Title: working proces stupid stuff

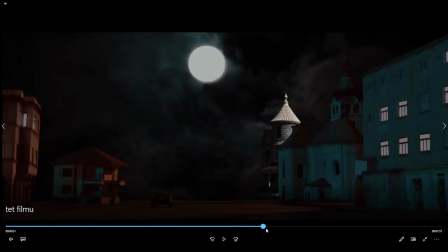246s
I think this and the another shot is the best shot, okay, so far. So as you can see right here, the car is driving and I'm gonna add some sound effect and music, whatever.
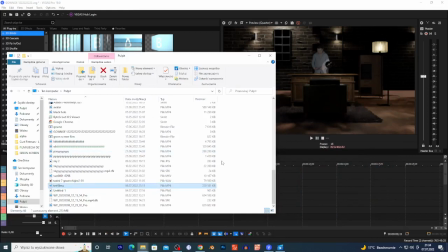258s
So yeah, I'm working on some stuff, okay? This is why I don't record some content on my channel.
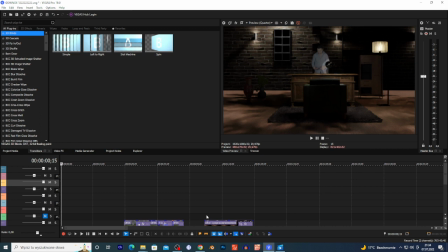264s
That's why I record this video, okay? Because I wanna work on some stuff, okay?
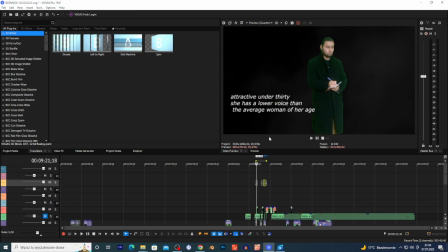270s
This is some, I'm gonna add some particle effects right here because it's too blunt. I add this, as you can see, smoke effect, and this is just me. It's gonna be like, you know, I'm gonna talk like, and I take this style from games, basically from Sherlock Holmes.
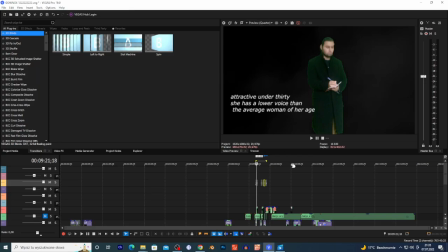288s
Don't look at this because this is quattro quality, but I'm just thinking and add this text like I played those Sherlock Holmes games, and I am big fan of those stuff. So basically, I just, you know,
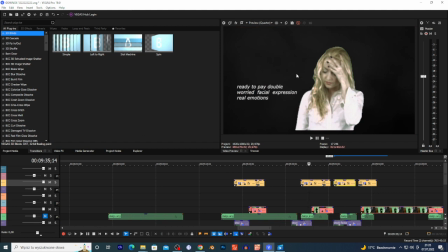304s
as you can see, I just, you know, figure out something, and the text just popping up, and the smoke is background, yes, behind her, and I'm gonna add some particles, because this looks very amateur. The whole is very amateur. I don't know, guys.
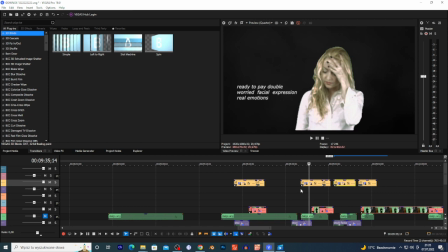322s
I tried to finish this. This is just my first project, okay? And I tried to finish this, like,
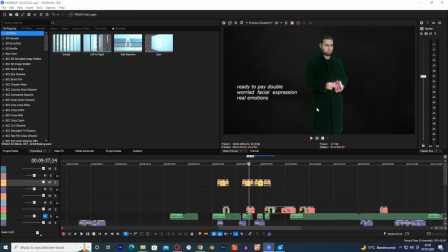332s
something is missing, okay? It's like, I don't have PC, good PC to do this correctly, like place myself in the environment and hire some actors and whatever. This is just side project. And I wanna do, like I said, maybe black and white version.
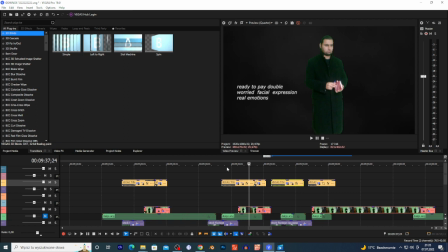347s
Like, it's gonna be this kind of film noir kind of stuff, like black and white, yes. And I add this text, it's give this amateur look, and it annoys me. So yeah, this is just screw report.
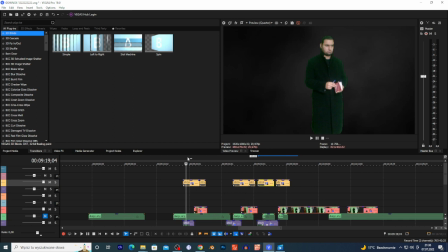361s
I'm working on some stuff, that's why I not record some content, but I'm gonna record some stuff too.
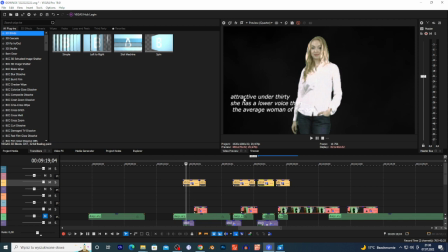368s
As you can see, this is some text, and maybe I'm gonna change, I don't know, 3D text, but it's gonna take forever. Ah, whatever, this is just fun project for YouTube, who cares. So yeah, I think couple of weeks and I'm gonna finish this, because I have something like
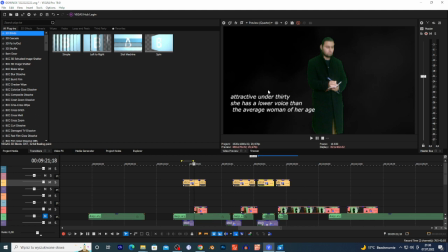388s
couple of minutes, and I aim it for 15 minutes or 20 minutes. I wanna do like half an hour episode, okay, to do this correctly. So not correctly, but to do this very like full episode story, if that makes sense,
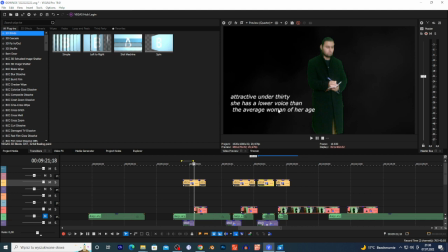405s
okay, to not do like half of the story or maybe just beginning or cut things off. I wanna do correct story, and I write this script like in fucking 1 hour.
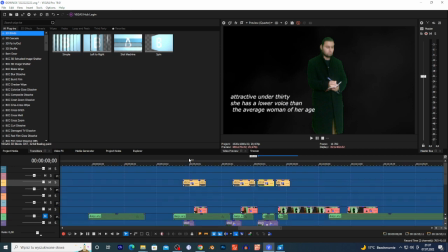415s
It's like shit. And when I'm gonna, if I'm gonna do some mistake in English, I'm sorry, I'm using some English translator, whatever.
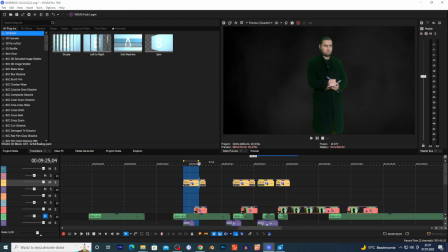423s
I working on some stuff. This is just script report, like I'm working on Vegas, because Blender, it's rendering took forever, yes.
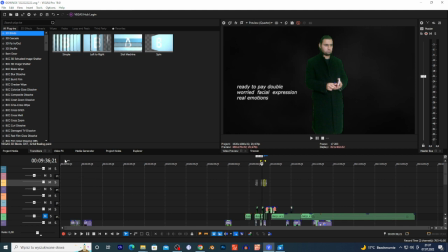436s
And I can, like I said, place myself in alpha,
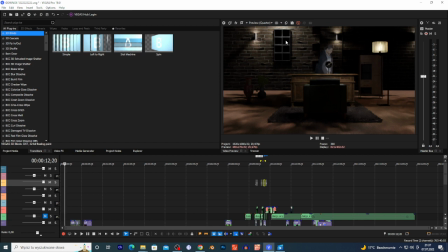440s
add one image in front of me and another image behind me to create this kind of 3D scene, like, oh, I am in 3D scene,
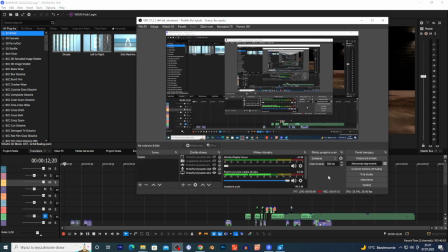447s
but I am not. So yeah, thank you for watching this video. I'm gonna add more good content on the channel, so stay tuned for that. See you on the next video, guys.